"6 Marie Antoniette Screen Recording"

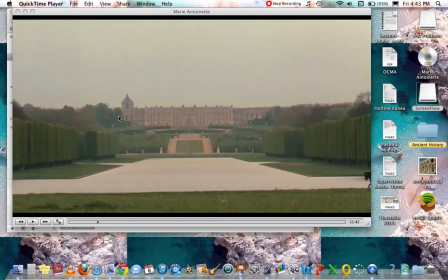All right, Year 9, welcome to your English lesson for today. What you are actually going to be doing is you are going to be selecting two scenes from a film that explores non-conformity, and that film is up to you. You spent last lesson brainstorming some ideas, so I suggest you choose one of those films.
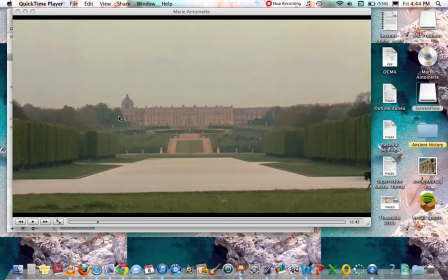You can change your mind if you don't feel confident with any of those films that were there. However, if you are stuck, that is the place to go. The film that I'm going to be analysing as an example for you today is Marie Antoinette, and I'm going to be annotating or analysing two separate scenes and considering the film techniques throughout them,
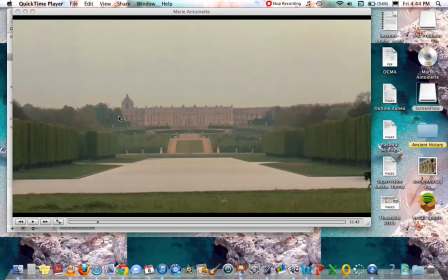the effect of the film techniques, and how they link back to nonconformity. And the expectation is that you'll be doing the same thing. So we're going to get started, and we're going to view the first
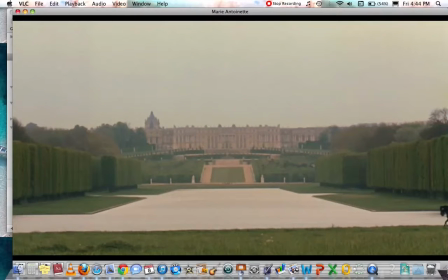scene from the film Marie Antoinette.
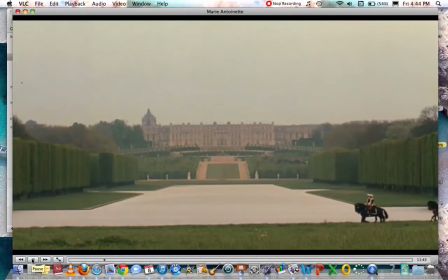All right. So we can see here that it starts off with an extreme long shot, so we can get a sense of the setting.
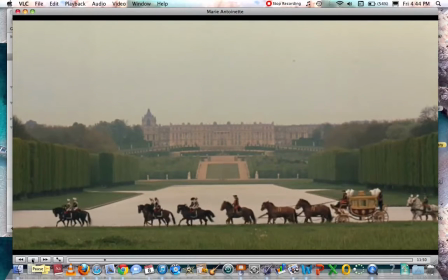We can see the extravagance of the palace, Versailles, and we can see that someone new is coming to the palace.
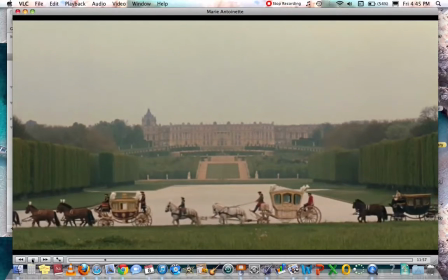The music is traditional, classical, and quite soft as well.
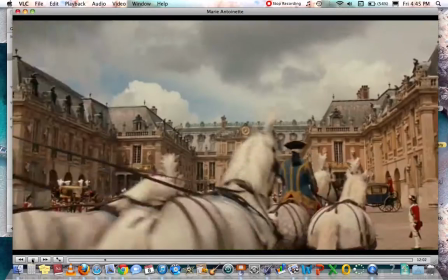It's definitely not the main feature. It's overcast, the colours don't look very bright.
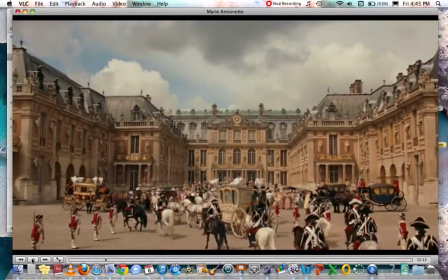And those colours continue throughout this first scene here. There's nothing that's really standing out or popping.
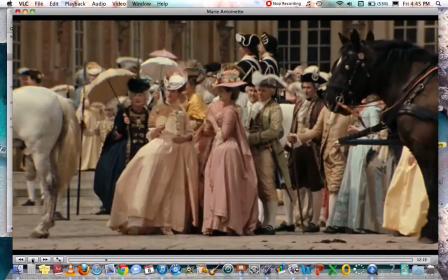We see a lot of cream, a lot of dull colours, a lot of pastels.
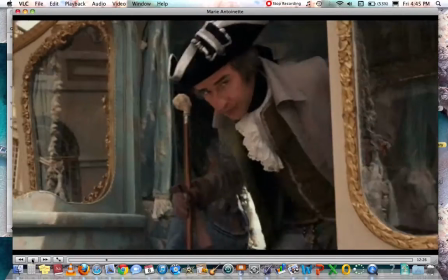And something else we notice is how quiet this scene is.
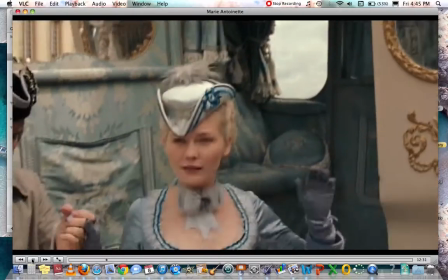Take note of Marie Antoinette, her hair, her makeup, her costuming, and this blue motif.
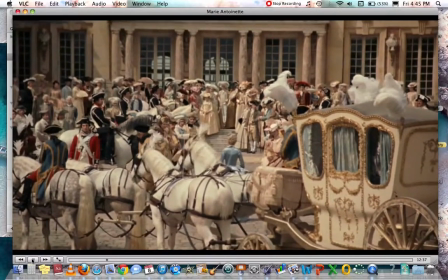That's going to be really important when we do a compare and contrast between the two scenes.
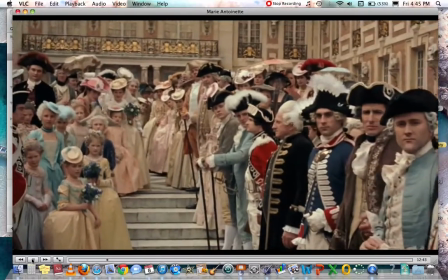And you'll see this repeated close-up shot and the repeated point of view shot,
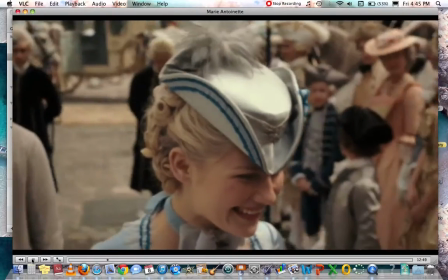so we can see exactly what Marie Antoinette herself is seeing, but also what she's feeling as she's seeing those things.
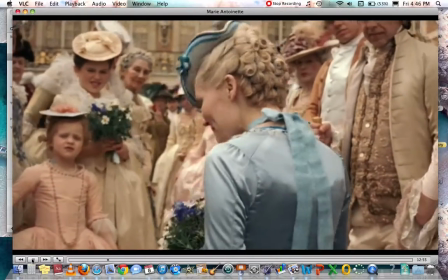We have the children there giving the daisies, symbolizing innocence, and we can also see her blue
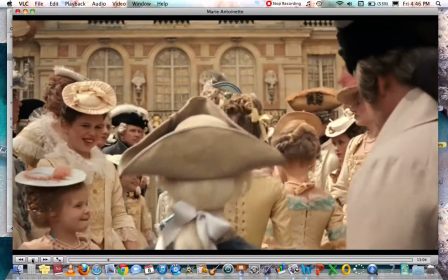is in direct contrast to all the cream that we see in the rest of the scene. Again, we have a close-up shot on her face.
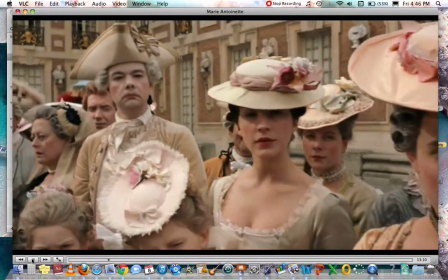This time she looks a little bit less certain, a little bit less sure of herself.
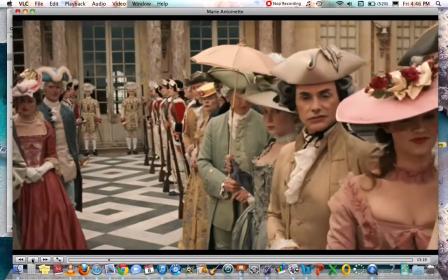Particularly when we can see others are crowding around her. Again, we have her point of view shot, so she can see the facial expressions on everyone else's faces.
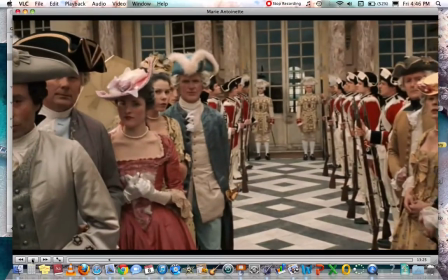They don't seem to be really happy that she's there.
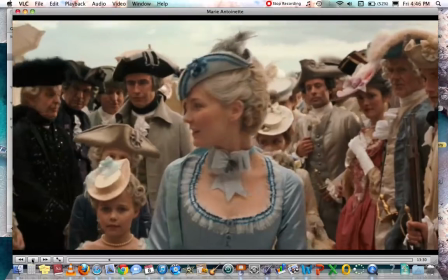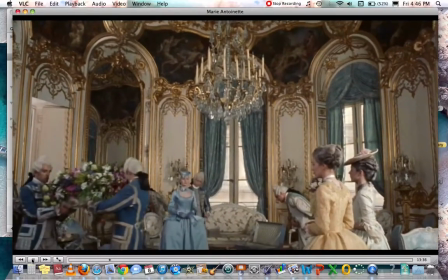And we see that pale blue motif again continue throughout this scene. So that's the first scene that I'm going to look at.
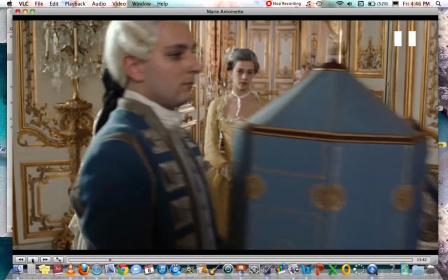And when we are thinking about nonconformity, it's quite obvious that she doesn't belong there, and therefore she's going to have to change in order to conform to the expectations of those around her.
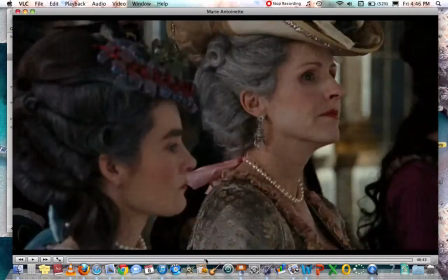So the second scene that we are going to be looking at is quite different and has quite a different pace and tempo.
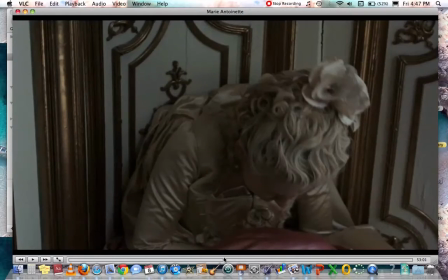It's also quite short. Just bear with me.
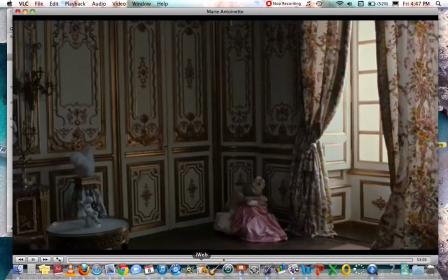This isn't the scene, but it's going to come up now.
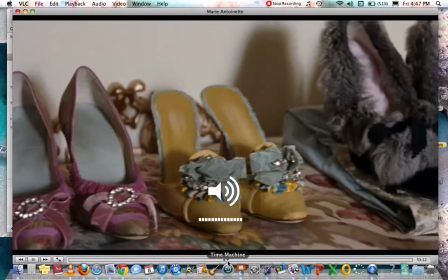Already you can probably hear a difference in the music.
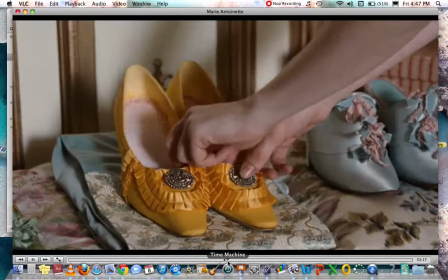We have this panning shot across the different shoes, and the colours here are a lot brighter,
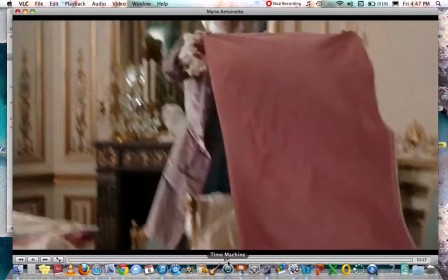almost neon. Okay, and the song, while it's using classical instruments, it's actually a contemporary song.
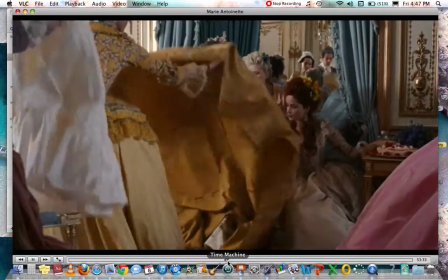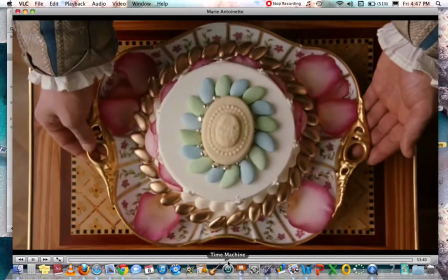I said to notice her makeup earlier on, and see what her makeup is like now.
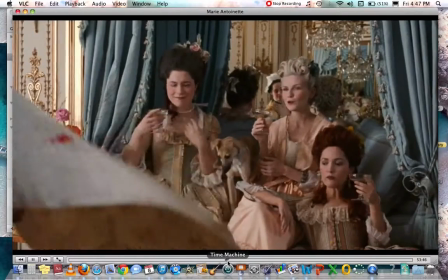We have the repeated close-ups and the extreme close-ups again to highlight the extravagance.